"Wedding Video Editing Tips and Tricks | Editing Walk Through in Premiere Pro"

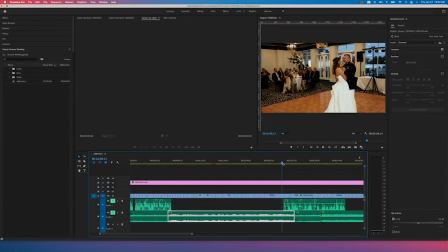Here, first dance, and I started in their first dance with her dad's audio. He speaks a lot about their relationship. They have been together since high school, and he talks a lot about
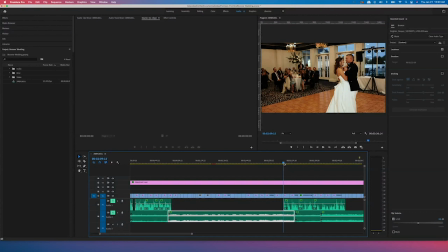their ability to maintain the relationship over time and how important that has been. He talks about choices, and I really just thought it went well with this image of them dancing and being so happy together.
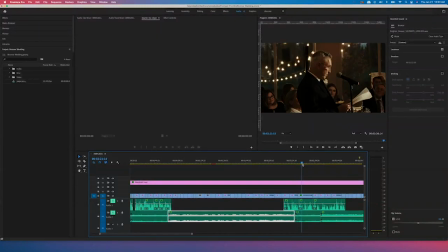And then here I cut to the dad giving the speech. And again, he's speaking, so I did want to include some imagery of him giving this speech. This was one where it happened really fast from the time that they entered the reception hall.
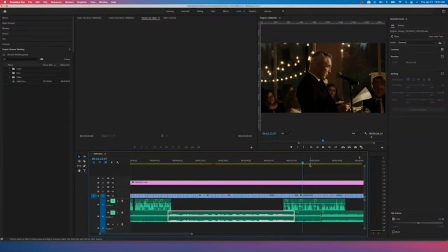They cut their cake, and then dad spoke almost completely in line. There wasn't a lot of time. So the light where it's placed is actually more over by where their cake was. And I just made the decision to leave the light where it was. I was filming from multiple locations.
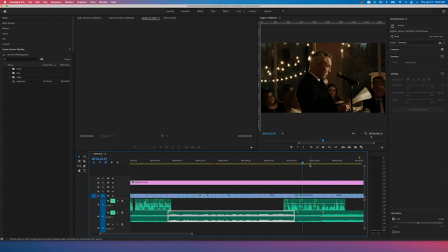This is a shot from a tripod that I had set over to the side. And then I was roaming around the room on a monopod, getting some reaction shots and some different angles of dad. This part of the speech that I wanted to include was primarily recorded on the camera that was on the tripod.
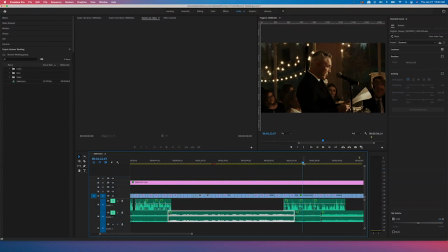So that's why I have this angle. You know, the lighting isn't maybe my favorite, but at the same time, he is well lit. You can see him speaking, and you can see him smiling and being happy for the couple.
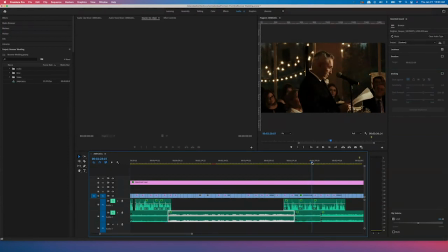So I thought it was great to include. It's always nice to see your parents speaking so kindly about you and your husband, and I really, really enjoyed it. So then we go into some shots of her and her dad dancing. Again, he's still speaking here.
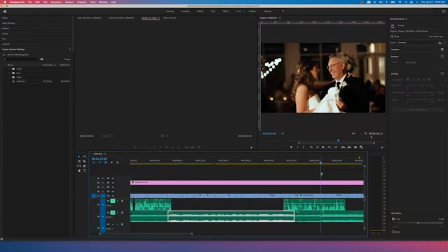The audio is over the top, and I can play a little bit.
When people gather together to celebrate a wedding, they celebrate many things.
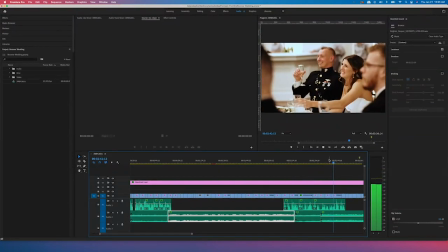The joining of people in matrimony, the witnessing of their vows, the joining of two families together,
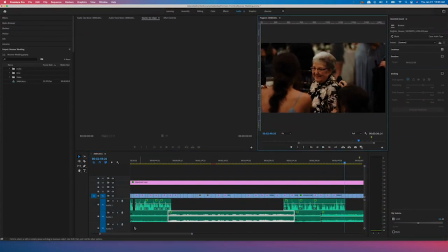but also the start of a new family and a new legacy.
So this was something after I sent off the wedding film. They were so appreciative of the imagery that included their grandparents.
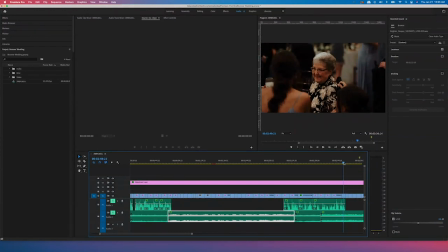And that's something that from my own wedding, I know has been so valuable to have those images of our grandparents who have now passed away. And I always like to include special people, especially those that are,
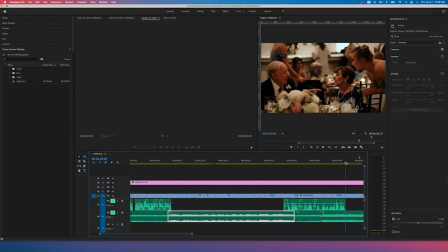grandparents or older aunts and uncles, because I know how important it is and I know how much they're going to appreciate it long term. It just really helps tell the story, and especially when he was talking about legacy, I thought it fit really well.
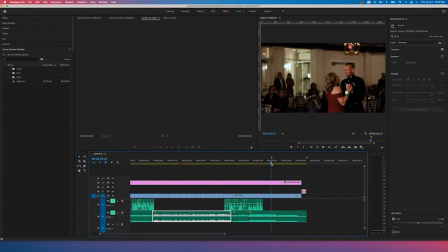Okay, so here we'll just go into imagery of him and his mom dancing, some more reception fun.
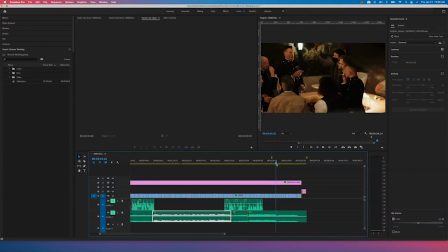They went outside and smoked cigars. So again, this is just, I got this close-up angle of him lighting the cigar and then a farther away shot of him and his groomsmen together. And then we go into the party, and I will say with reception footage, you just kind of have to do the best you can.
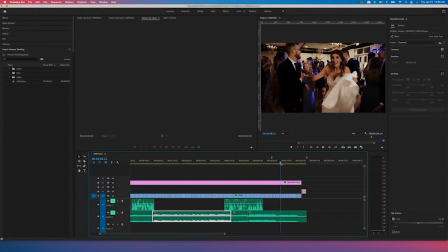It can get a little wild and crazy. I like to have my camera on a gimbal or a monopod, something that's like easy to kind of run and gun, but at the same time you can pan around and get different shots. I always do this whenever I have my camera on a gimbal.
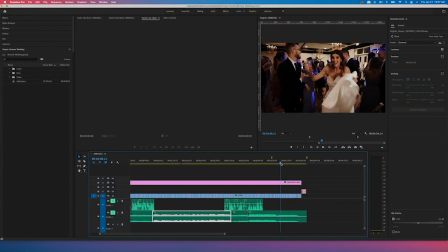I like to walk through the crowd here and just get different people's reactions, kind of dance along with them. And it always adds a little bit of fun. I don't do a ton of dancing shots, but I try to get the people who are important to the bride and groom. There's some of the bride dancing. We do some of the bride and groom here towards the end.
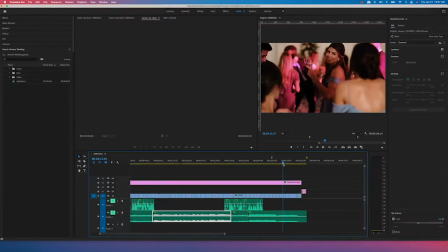And this is the groom's mom and the bride's sister. So really just include those important people as much as you can. And I think that's always going to be great for the couple, and they will really appreciate it.
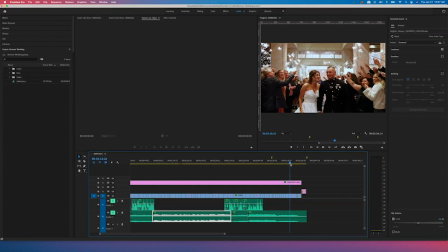And then at the end, they did a sparkler exit.
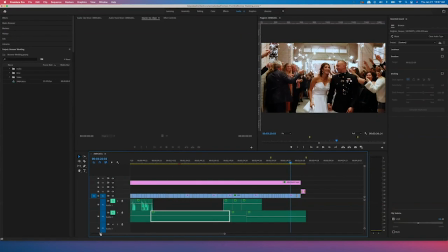And you'll see here something that I don't often do, but from time to time I will do if a moment is special, but it just takes a really long time to happen. You'll see here they're walking out of the reception. I love how happy they look, and it's just a beautiful shot with everybody else so happy for them.
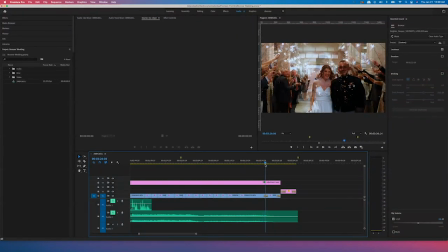And then I actually do a crossfade here into their kiss at the end of the sparkler exit. And a real reason why I chose to do that is because actually right here, she stops to look at him and says, "I think we're supposed to kiss."
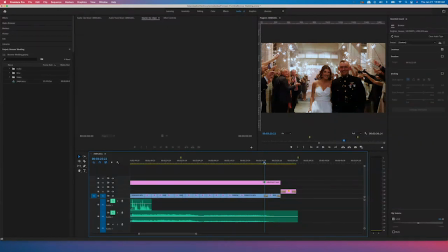And I didn't want to include that, her mouth moving those words without any type of audio, obviously. And so I just needed to cut that out. And I thought that this was just a nice way to transition from one moment to the next moment.
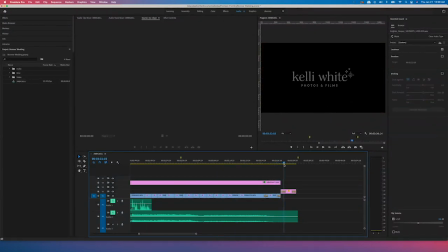And then at the end, I dip to black. And I have my logo in there at the end as kind of a signature, so that if anybody watches it and is expecting to be married soon, they might reach out and ask me to film their wedding.
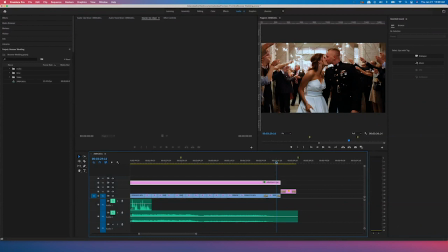You'll also see here that the adjustment layer ends because that's where the video cuts off, so I want the color to end so the color doesn't go over my logo. And then the audio has just faded out. If for some reason the audio doesn't fade out and I don't have it perfectly timed,
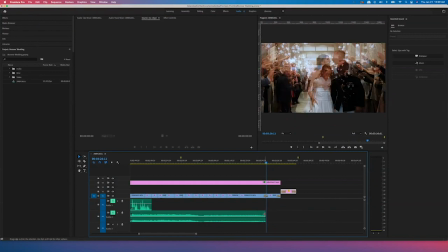I can cut it a little bit short and add like a crossfade if you want to, if you need to cut it off a little early. Okay, so just a few other things. Up here you'll notice I have a marker here and a marker here.
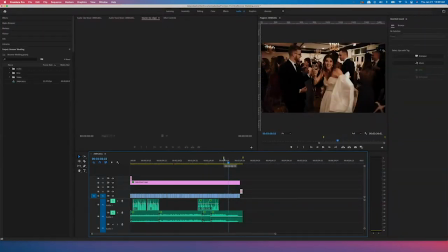I like to put those in because I did tell this couple their film would be,
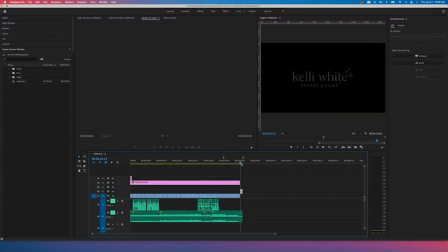I believe I said 3 to 4 minutes, so it ends right here at the 3.5 minute mark. I do think it's all dependent upon, the footage that you have and whatever agreement you've come to with a couple as far as how long a video will be.
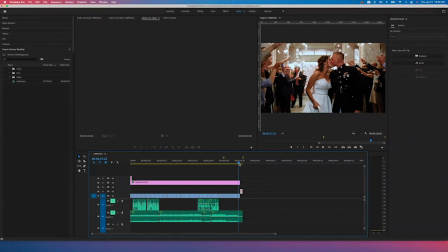But I do like to make sure that I know mentally when I'm putting all of these little clips into the timeline that I have a picture of where I want the video to end. And that also helps me when I'm selecting a song or multiple songs to know where
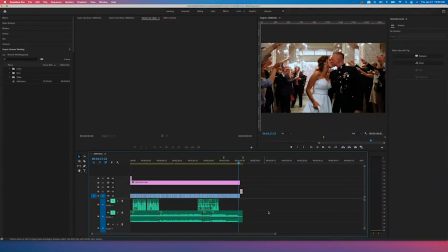I need the audio to cut off in order to make the film all come together. All right, so that's a brief overview of how I edit together wedding films. If you do have any questions, please feel free to drop them below.
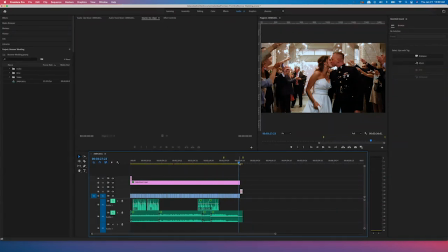I always like to hear if you have any ideas for editing films, or if you have any particular questions about editing in Premiere Pro. I would be happy to create more videos and just continue to provide you more content if you are a
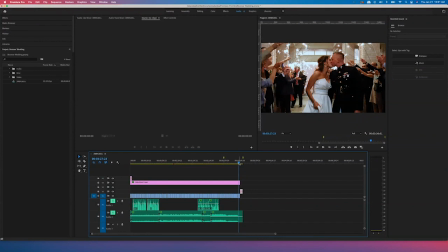new videographer who's just getting into shooting weddings or creating videos in Premiere. I hope that was helpful, and if you would like to learn more, definitely go over to shelearnsvideo.com and sign up for our newsletter where you can stay posted on all of our videos, our blog content, and lots of free resources.
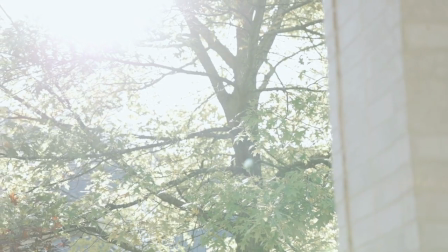Natalie, I love you more than I can put into words, and it has been a wonderful journey getting to grow up and mature, not
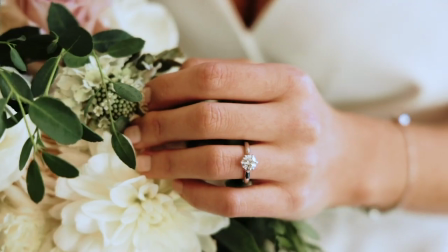only as a person, but as a couple with you by my side.
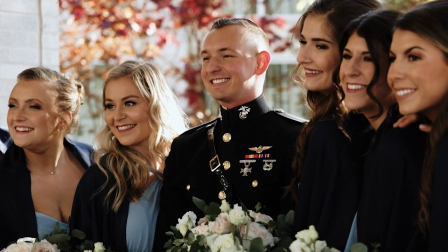Despite the many months we've had to suffer apart during the majority of the last decade, I have never questioned that you are the person I want to spend the rest of my life with.
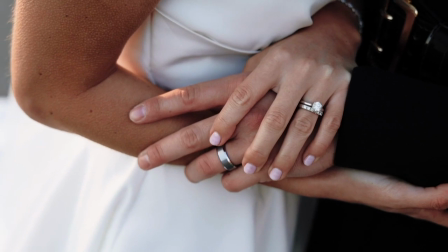Your capacity for compassion, love, and understanding is remarkable, and I'm so fortunate to have found someone that I can genuinely share everything with.
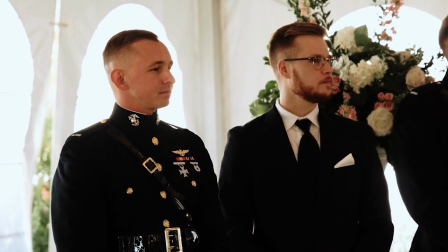Philip, you have made me feel loved and safe and happier than I knew I was capable of being.
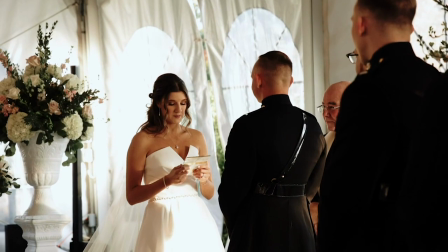For the past 7+ years, you've been more to me than just my partner. You've been the best friend I've ever had.
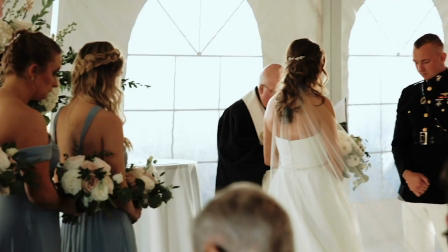Whatever may come, through happy times and hard, I vow to be by your side, not just as your wife, but as your friend.
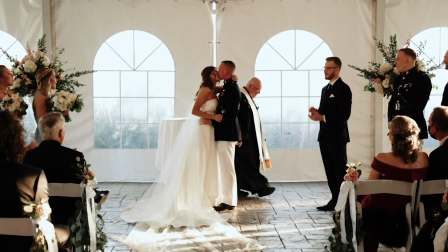And when I look at you, I see everything I want in my husband. I love you. It's all so much brighter.